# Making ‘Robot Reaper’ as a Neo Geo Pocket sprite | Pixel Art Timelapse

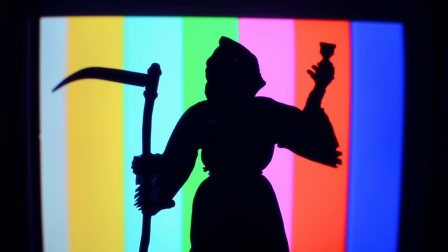Hello there! My name is Brandon and I make pictures out of tiny squares.
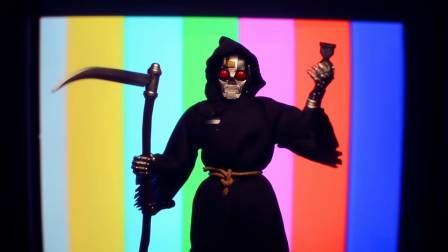This right here is Robot Reaper, an original character by Super 7 from their line of villains called The Worst.
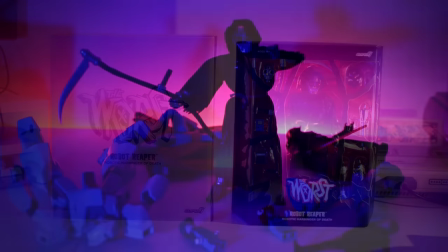I picked this figure up recently, didn't really know anything about the character, but as soon as you put a cool robot design in a softgoods robe and then give him a job like being the harbinger of death,
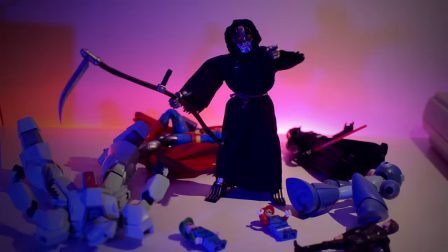I'm going to be interested. What really sold me here were his accessories.
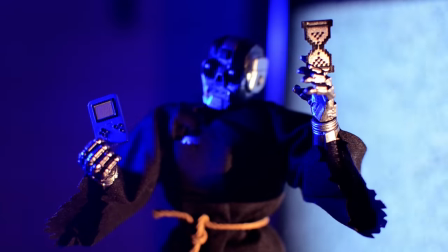He comes with a little Game Boy handheld and this retro Windows 95 style pixelated hourglass.
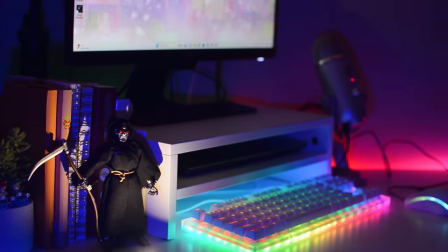So this guy has been a fine addition to my desk this month leading up to Halloween, and I'd like to make some pixel art of him.
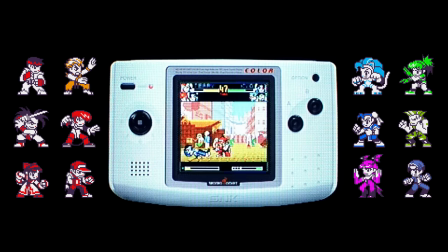And I'm thinking I'm going to do something in the style of the Neo Geo Pocket Color Sprites, which is now I guess in a way slowly becoming sort of a tradition for my Halloween videos it seems,
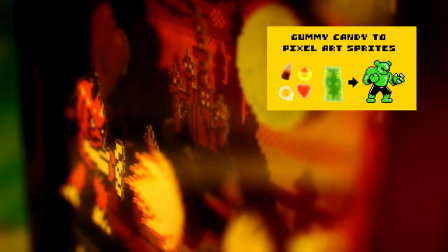with one dating back three years, and the most recent one being the shadowbox design from last year.
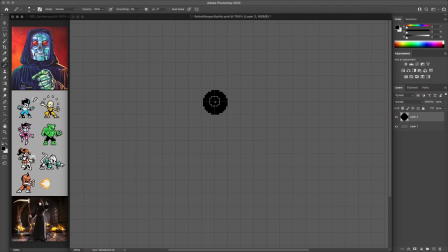I found the best thing to do for making these pocket style sprites is to use really simple shapes as a way to build up the character. So to get started here, I've dropped in a 15 pixel circle to use for the head, and I'll copy that and offset it a little bit for the body.
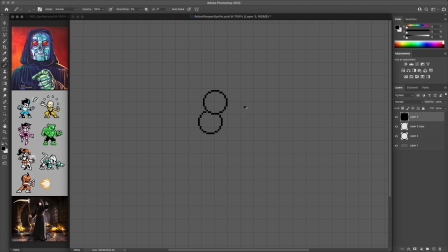It's not that I expect this to be the actual shape of the body, but more like an indicator for the relative position and volume just to design the robe around. And for the hands, I've identified two key shapes that I like to use for the fingers.
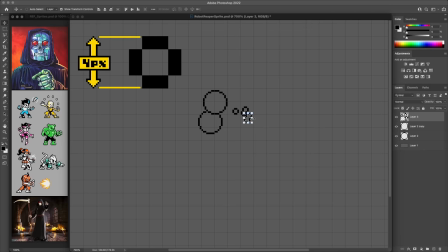The first is a simple circular outline that has an overall dimension of 4x4 with the inner part being 2x2. This works well for fingers that are pointed toward the camera so it kind of just represents like the tip of the finger and the second unit
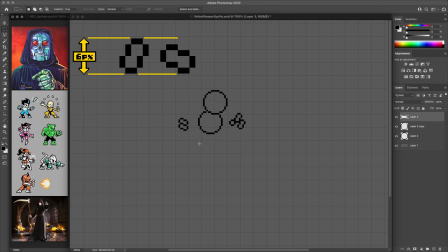is this sort of peanut shaped arrangement I guess where it's basically like two of those original circles kind of overlapped with each other and this works well as a sort of chunky finger and just by placing a few of these units together you can kind of get some basic hand structure started.
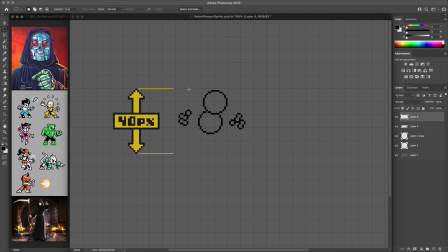In terms of the overall size, these sprites tend to be around 40 pixels tall give or take depending on the exact character. So I've measured that out and placed a few blocks for the feet just to finish off the basic template. Next I'm going to figure out the line work of the design itself.
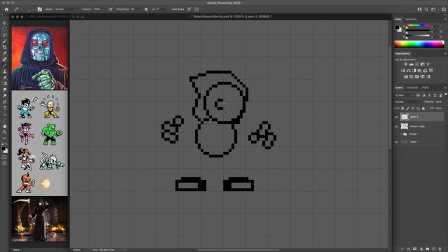And for this character, given that he's a robot and a villain, I'm going to make the silhouette very rigid and angular rather than being super flowy. So what this means for the line work is that I'm sticking to a lot of set angles, whether that be repeated one pixel, two pixel segments, that sort of thing.
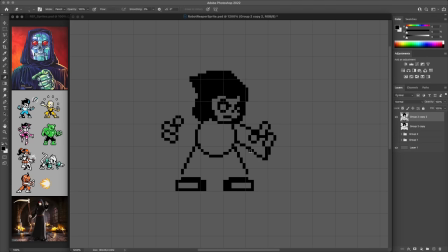And my design mentality here was that when it meets a corner, it just changes into a new angle abruptly rather than kind of rounding that corner gently, if that makes sense.
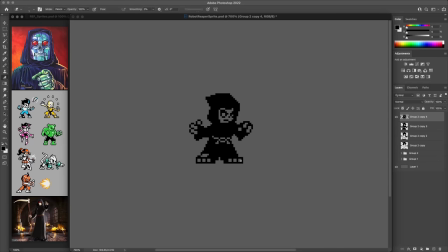The other thing to consider is that these sprites only use a max of three colors. And that's honestly one of my favorite things about this aesthetic. It's really bold, contrasting look, and if you're already using black and white as the first two colors,
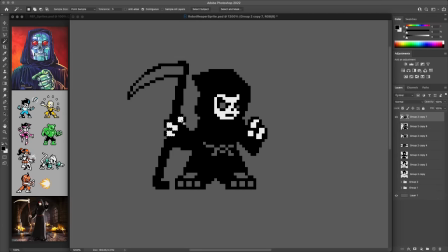that actually only leaves one actual pop of color to really define the entire character around. My first thought for this was to use red just because of his eyes, which is, you know, one of those iconic things to pull from the character design.
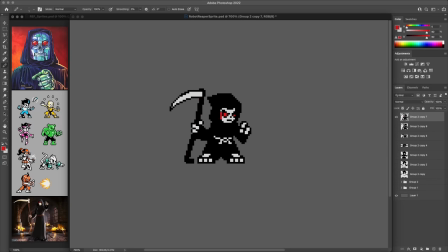And it is a pretty cool look, though I feel like it becomes a bit strong when trying to repurpose that red to use for like shading and highlights elsewhere. So eventually I toned this back a bit more into kind of this desaturated purple, which I thought of as being almost a compromise between the red and the idea of a bluey sort of metallic look. If you're curious, here's one that has that exact sort of extra coloring to it, which looks neat, but this would be over the color limit. This is four colors. So I'm going to move forward with just the purpley one.
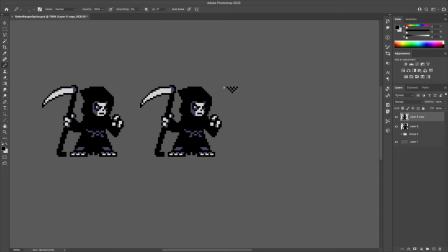What I'd like to do here is to create an intro or idling kind of animation that incorporates that pixelated hourglass, kind of like he's going to show up to the fight and, you know, it's the sign that he's about to take care of business. So I'm getting started here by drawing in that hourglass design straight from the reference of the little toy accessory itself.
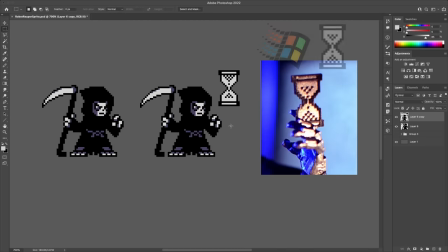Although I'm actually guessing this is probably faithful to the original windows design as well.
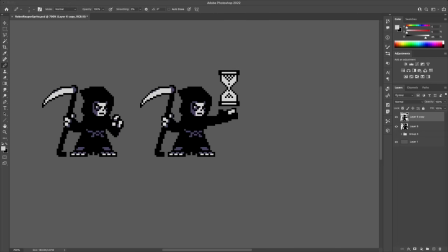And I feel like he should be sort of presenting this thing a bit like he's kind of holding it up.
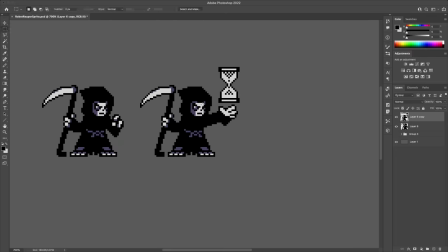So I'm going to rework the pose a little bit so it looks more presentational like that. I'm bumping up the overall height by a couple pixels and then bringing the feet closer together. So it's kind of like he's standing, you know, straighter up and reaching up a bit and
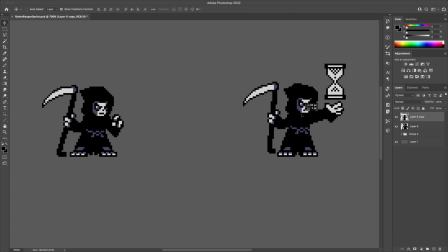Then just to smooth the animation a bit I'll create a third pose that will actually be used to kind of glue these two together But rather than making a posture that's exactly halfway between those original poses I'm actually gonna make one where he's kind of crouched down a little bit.
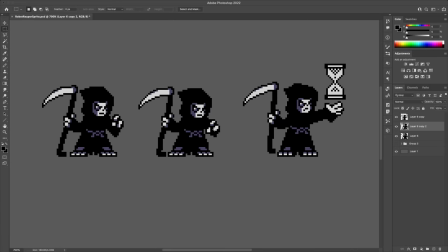Maybe just one or two pixels again So when we put these frames together We can see him kind of bounce down and then reach up and then bounce
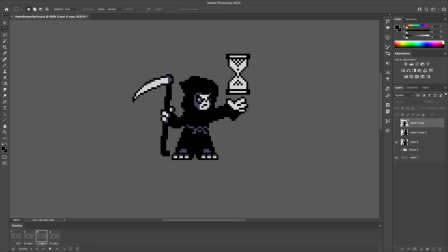down and go back to the neutral stance So it's got just a bit of fun elasticity to it in a sense.
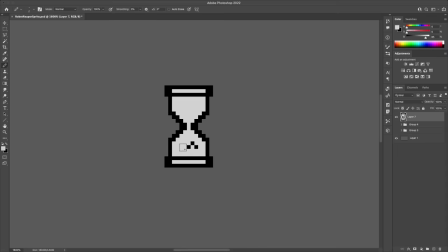Of course, from here we actually need to see that iconic hourglass spinning animation. So this is going to require four different positions. There's going to be the vertical and horizontal orientations, which is just the same artwork rotated.
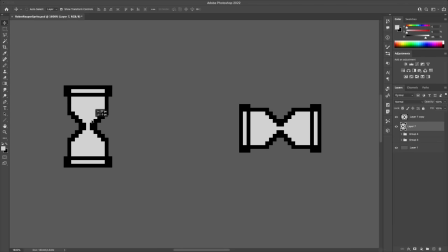But then we'll do a couple set at the diagonals. And Photoshop does this weird thing with 45 degree rotations where when you try to do this with pixel art, the preview doesn't look too bad. See, that's looking all right if I just pause it here, but once you click OK to accept this new position,
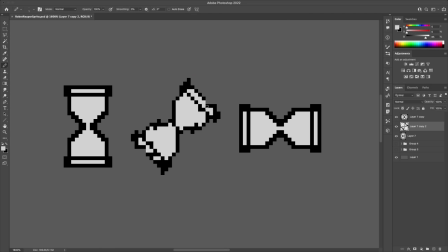then it just kind of actually settles into this weird artifacting mess that it didn't show in the preview. I think actually I know a sprite is way better for handling this kind of thing, but either way I'm just doing a bit of cleaning up to obviously tidy those artifacts.
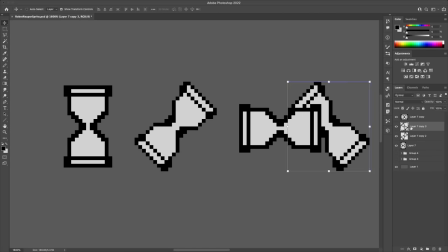And then after duplicating and flipping that to the other side, we've now got our four basic positions and we can put those together to see kind of this initial spin animation.
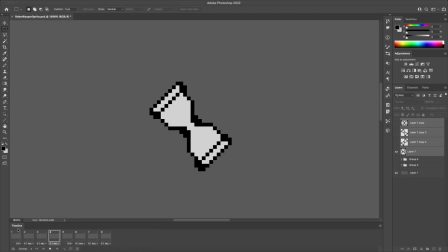Already bringing back lots of memories of the old family computer here. To finish this off, we'll add in the sand, of course, and I'm sure I could have looked up, you know, perhaps the original animation itself, but I just sort of improvised this one to proceed in a way where the little dithered grouping of sand drops down by one pixel per frame,
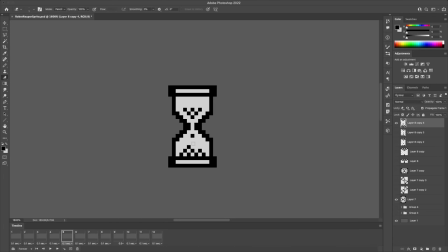while also losing one or two pixels at the same time, sort of from the sides. Honestly, it's a bit hard to describe the logic or flow of this, but I think you get the idea. and I'll put the frames on screen for you to see exactly how it worked out in mine. I think it came out to 10 unique frames in total, including that spin to recycle it.
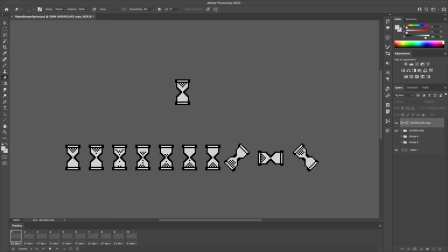And overall, this was actually kind of a fun sort of nostalgic surprise to get to explore for this artwork.
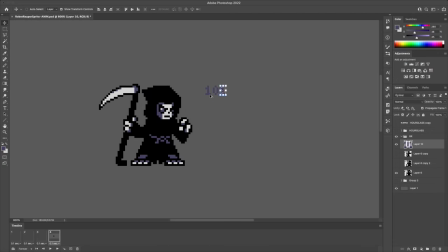Okay, not to get too embellishy or indulgent with the animation here, but I just had one last idea, and it's that I thought it'd be cool if he were to actually materialize on screen by rising out of the ground from this block of data, like a bunch of ones and zeros that then kind of grow and reveal the character.
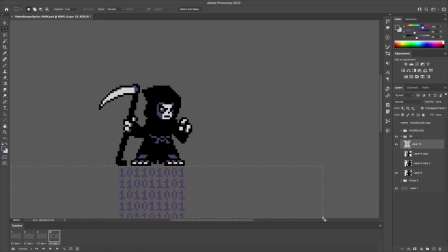I think once we pair that with the hourglass idle animation, it should do a pretty good job at conveying those sorts of qualities about the character,
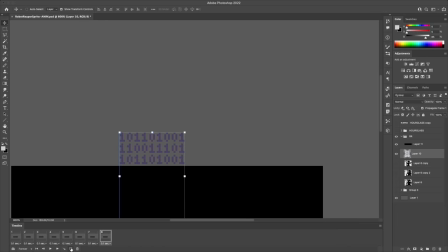you know, being unique that it's a robot and not just a regular run-of-the-mill Reaper, you know, kind of having these references to retro tech and things like that. So just as a proof of concept, I've created this initial block of ones and zeros,
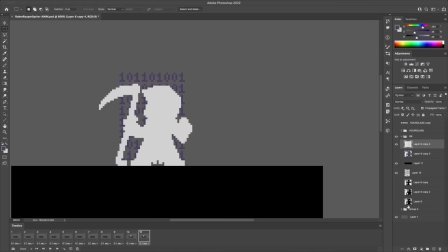and those are going to rise up with each frame and eventually get to a point where the character silhouette appears
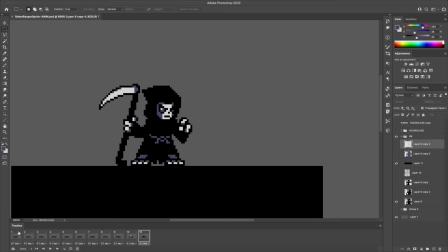and flashes in purple and white and then leaves the actual sprite on screen after that. So this is sort of an early test but I think it's got some potential.
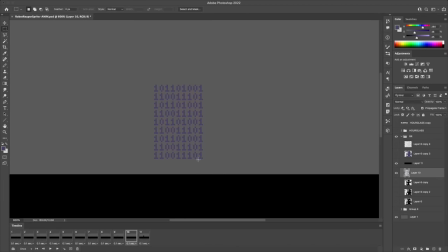The only thing I want to do before finalizing is to sort out the binary stuff. The initial block was actually just a bunch of random ones and zeros but I'm redoing this after actually looking up proper formatting for binary.
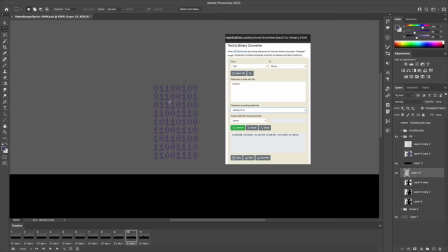I use this online translator. So if it's correct, I should now be spelling out the word delete in binary, which I think is just a fun little Easter egg for this part of the animation.
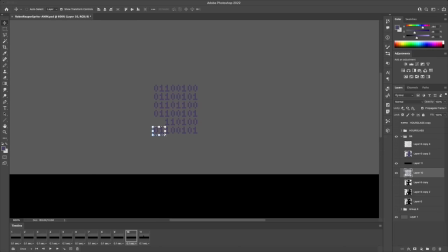All right, with that coming together, let's go ahead and take a look at the final animation for Robot Reaper. Here we go.